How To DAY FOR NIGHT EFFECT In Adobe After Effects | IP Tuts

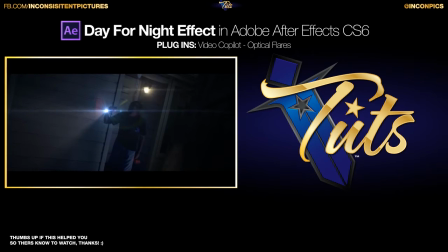Hey, what's going on, you guys? Welcome to another IP Tut. I am Phil, and today we will be talking about the day for night effect.
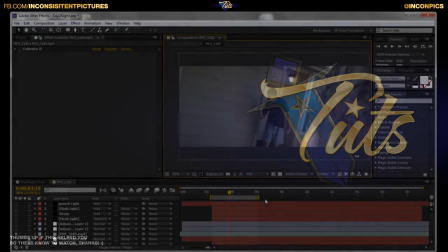First off, I'd like to say thanks to Filmwright for actually having the Monday challenge,
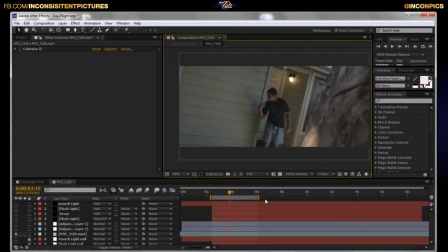which actually gave me the opportunity to do this effect, because I probably wouldn't have done it in the first place if it wasn't for the Monday challenge. So thank you to Ryan, Bruno, Josh, and the rest of the whole Filmwright crew.
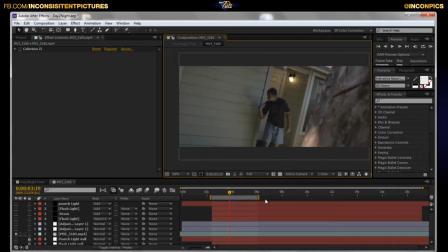Love watching the show. You guys are amazing. You guys should hit me up. We should do a lot of work together for no reason at all, just to do it. All right, so let's go ahead and go over this day for night effect. This may take a minute. Not really sure how long this tutorial is going to take, so I'm going to try to go as fast as I can.
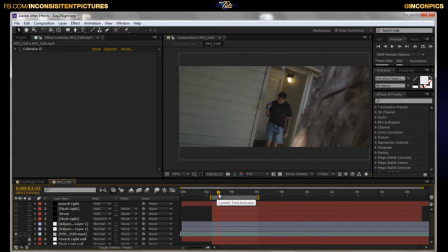If you have any questions, any concerns, if I miss something, you don't understand something, drop a comment, hit me up on the Facebook fan page, Inconsistent Pictures. I will answer them the best of my abilities. You can even hit me up on Twitter. It goes straight to my phone, so either way you guys want to do it, I will answer your questions, all right?
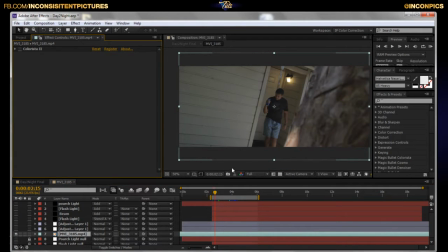So here, let's go ahead and get started. All right, so first let me go ahead and show you guys the setup we have going on here. Let me go ahead and run preview this really quick. All right, so we have David. It's about 4 o'clock in the afternoon. We live in California, and the sun is on the other side of going down.
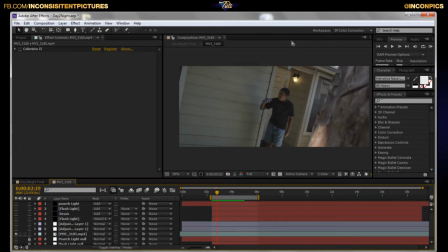Where we at, our front yard at this time, we have this really big tree here, which gives us a lot of shade per se in the front yard. When you're doing this effect, you definitely want to stay away from light. At nighttime, there is no light unless you have a light.
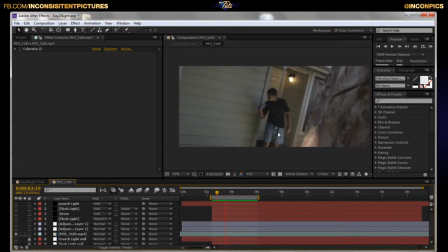And that's the reason why we have a flashlight and the porch light is on. Another thing is our porch light, really quick. The porch light itself is actually flickering. For some reason, there's something wrong with it. Didn't know that until we started filming. Somebody asked me, hey, why are you, why is the light flickering? It doesn't even look good.
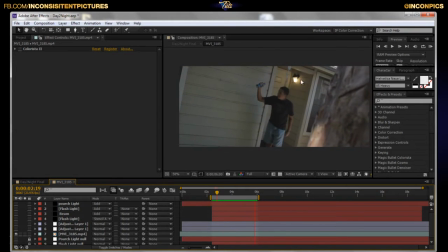I didn't have a choice. As you can see, it's flickering on its own. I think it's a ghost. I'm not really sure. But anyways, either way, it made the whole creepiness a lot better. So, yeah. Where was I? Light.
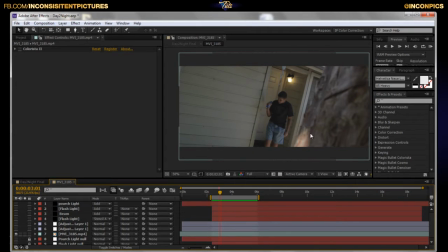You definitely want to, stay away from light. You can see a little bit of spill here coming from the trees. The sunlight coming through the tree, which is fine. No big deal. I'm going to show you guys how to draw attention away from that, as well as reflections.
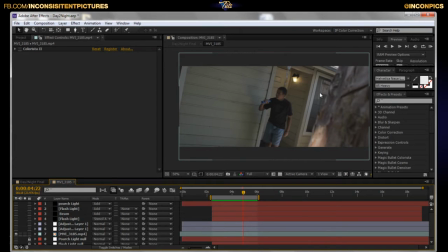At nighttime, the reflections themselves are non-existent, once again, unless it's coming from light. And this is kind of a dead giveaway. So I'm going to show you guys how to fix that as well. All right. So let's see, was there anything else? Make sure you stay in the shade.
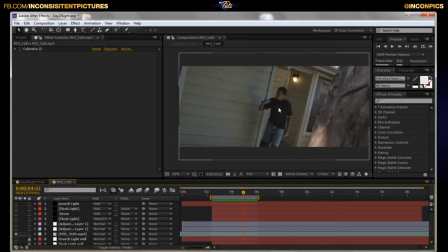I like to call it common sense. At nighttime, you need light. So we have our porch light on. We have a flashlight in hand, which isn't on. I wanted to fake it in post for two reasons. One, I wanted to see exactly how much I can push it in post. And two,
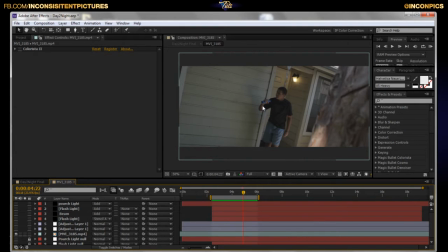well, the batteries were dead, and I was too lazy to actually put new batteries in there, so we were going to have to fake it regardless. But we chose to go with the creepy night scene for that effect, because nighttime, you need light, gives you the night feel. All right, so enough rambling.
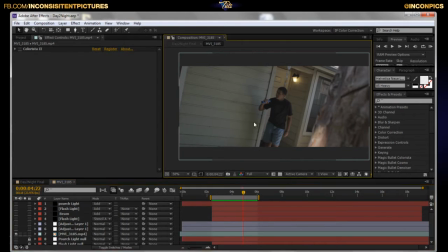Let's do this. All right, so first off, color grading the footage itself to look like nighttime.
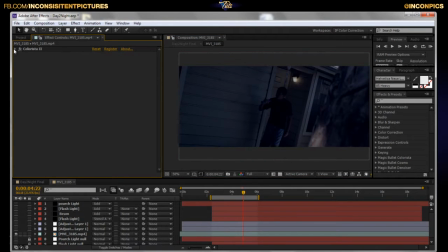Really, really simple, actually. I use Colorista, too. Okay, it's just my preferred.
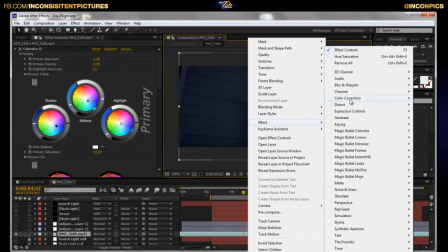You can go ahead, right click, go to effect, color correction, and then mess with your exposures or your saturation and stuff like that from there.
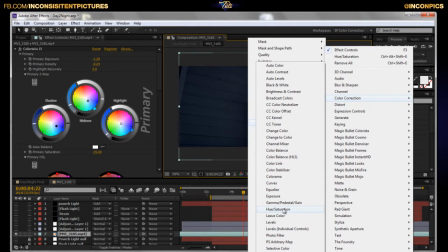Hue and saturation, which is here, to drop the saturation, when I go over that exposure as well.